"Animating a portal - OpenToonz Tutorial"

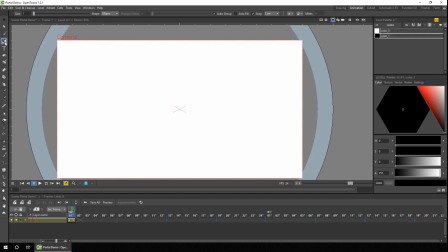(4:10)
So you can just use the geometry tool to create yourself an ellipse or a circle. And there you go, you can say you've got a portal. So you can draw your animation with your character coming out or going into it. And that's fine for simple line style animations. But obviously we can add a bit of colour to that.
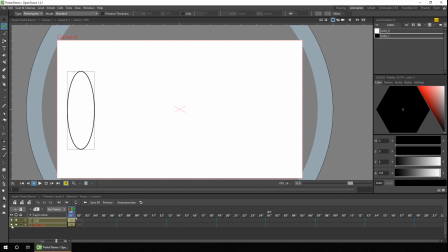(4:30)
So let me just start on a new layer. On this new layer, I'll draw another oval.
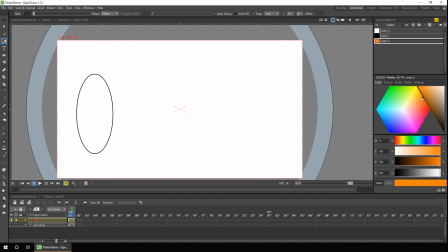(4:37)
And this time, let's add some colour. Just use the fill tool and fill inside. But most likely, you'd want to add some animation.
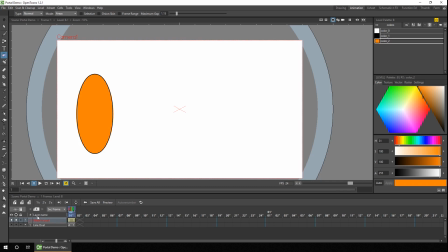(4:49)
And the simplest way to animate it is with the Animate tool to change the size of the oval to make it appear and disappear by growing larger and shrinking smaller. So let's just add that on another level.
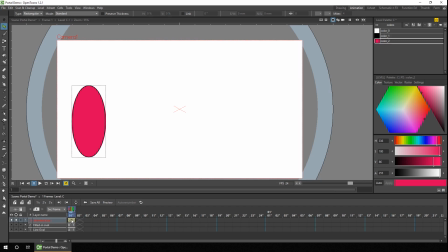(5:06)
So to animate with the animate tool, we need to extend this drawing onto a number of frames. And on the first frame, we'll choose the animate tool. The first thing you need to do is to move the center point to the center of the object, because that's where the object will be scaled to when we use the scale tool.
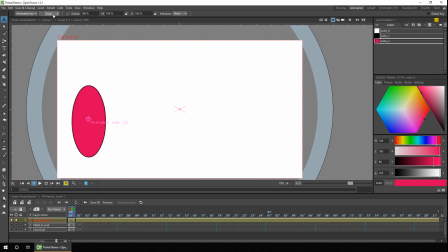(5:23)
So change to the scale tool and then click and drag to resize the oval.
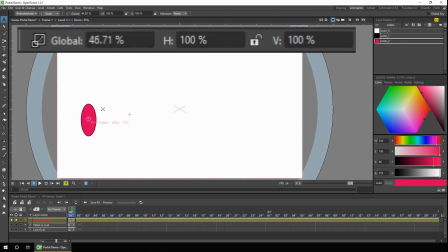(5:27)
And you'll notice as I reduce the size by clicking and dragging towards the center point that the global figure at the top left here changes.
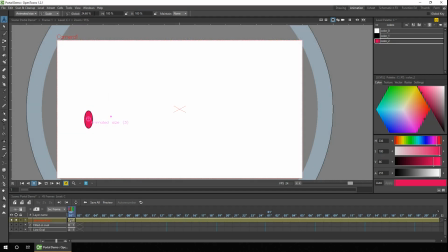(5:34)
And you can either click and drag to adjust that size, or you can click into this box here and just type directly. So we want to start off at 0%, which is not visible. And then perhaps after 12 frames, bring it back to 100%,
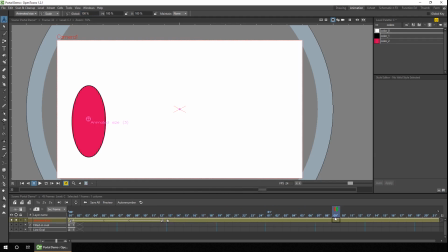(5:54)
which is the original size. Then you want it to keep that size for a while. And then here, we want it to reduce. So we'll add another key. We can do that by pressing the key button. That adds a key for all the animatable attributes, or you can go straight to the global setting, click into the box and press enter,
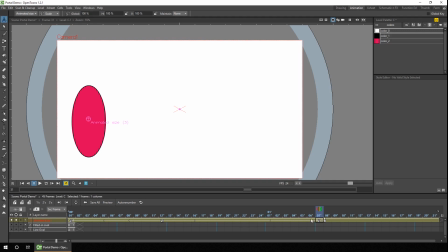(6:12)
which will store that value as a key. So then it goes from 100% down to 0. So again, 12 frames later, enter 0.
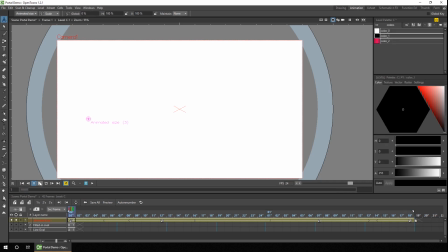(6:24)
So let's just see how that looks. Good. So it enlarges in size and then reduces. But this is quite mechanical looking, so we could introduce some overshoot. So instead of expanding it to 100%, we could expand it slightly larger, say 110, and then let it fall back to 100%.
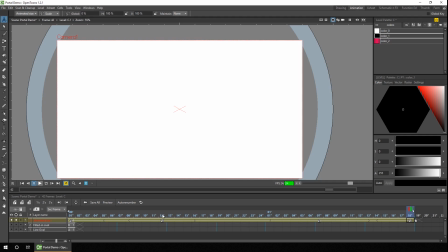(6:42)
So we can do this very simply. On frame number
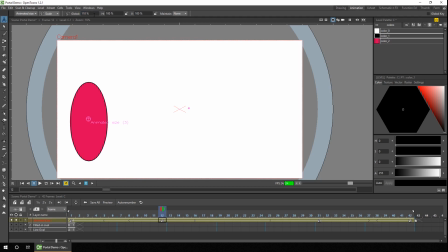(6:47)
12, instead of going to 100%, we put 110, and then a couple of frames later, just put it down to 100.
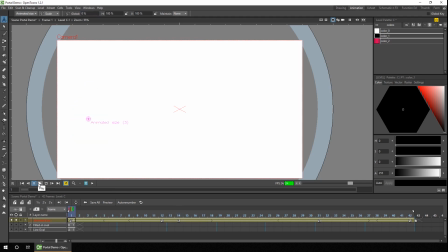(6:57)
And we'll take a look at that. You see it kind of pops larger, and then reduces smaller, which looks slightly more natural. And again, to reduce in size, we could do some anticipation for the movement. So across this period here, the oval stays at 100%, which is fine.
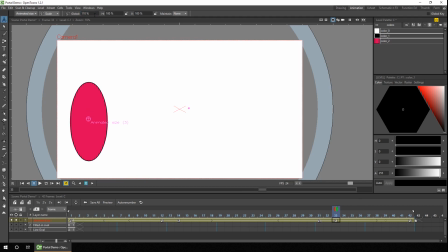(7:15)
So two frames later, we can increase it to 110%. So it goes slightly larger, and then it reduces down to 0. But of course, we've cut into the time here, so instead of being 12 frames, it's now 10.
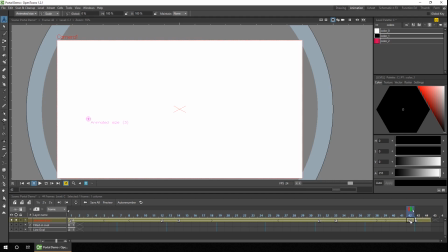(7:28)
So let's make this two frames longer, and then select that key, and drag that two frames to the end as well. So it reduces at the same rate that it enlarges, over 10 frames. So let's take a look at that.
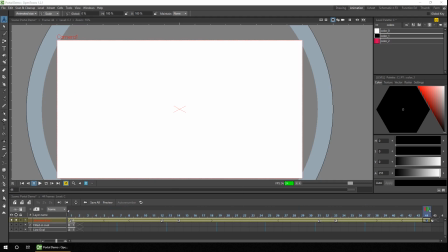(7:46)
Now, of course, the speed that the portal increases and decreases is based on your default setting.
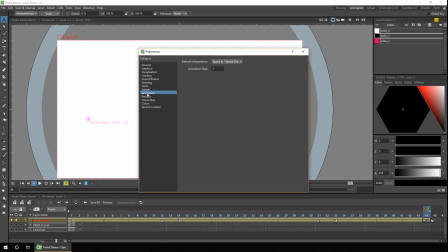(7:51)
So if we go into the preferences, and then go to animation, the default interpolation for my computer is set for speed in and speed out. Yours could be set something differently, to linear, or one of the ease in and out options.
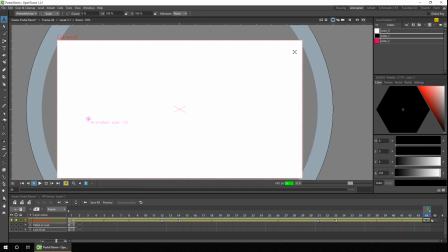(8:07)
So you might need to change it.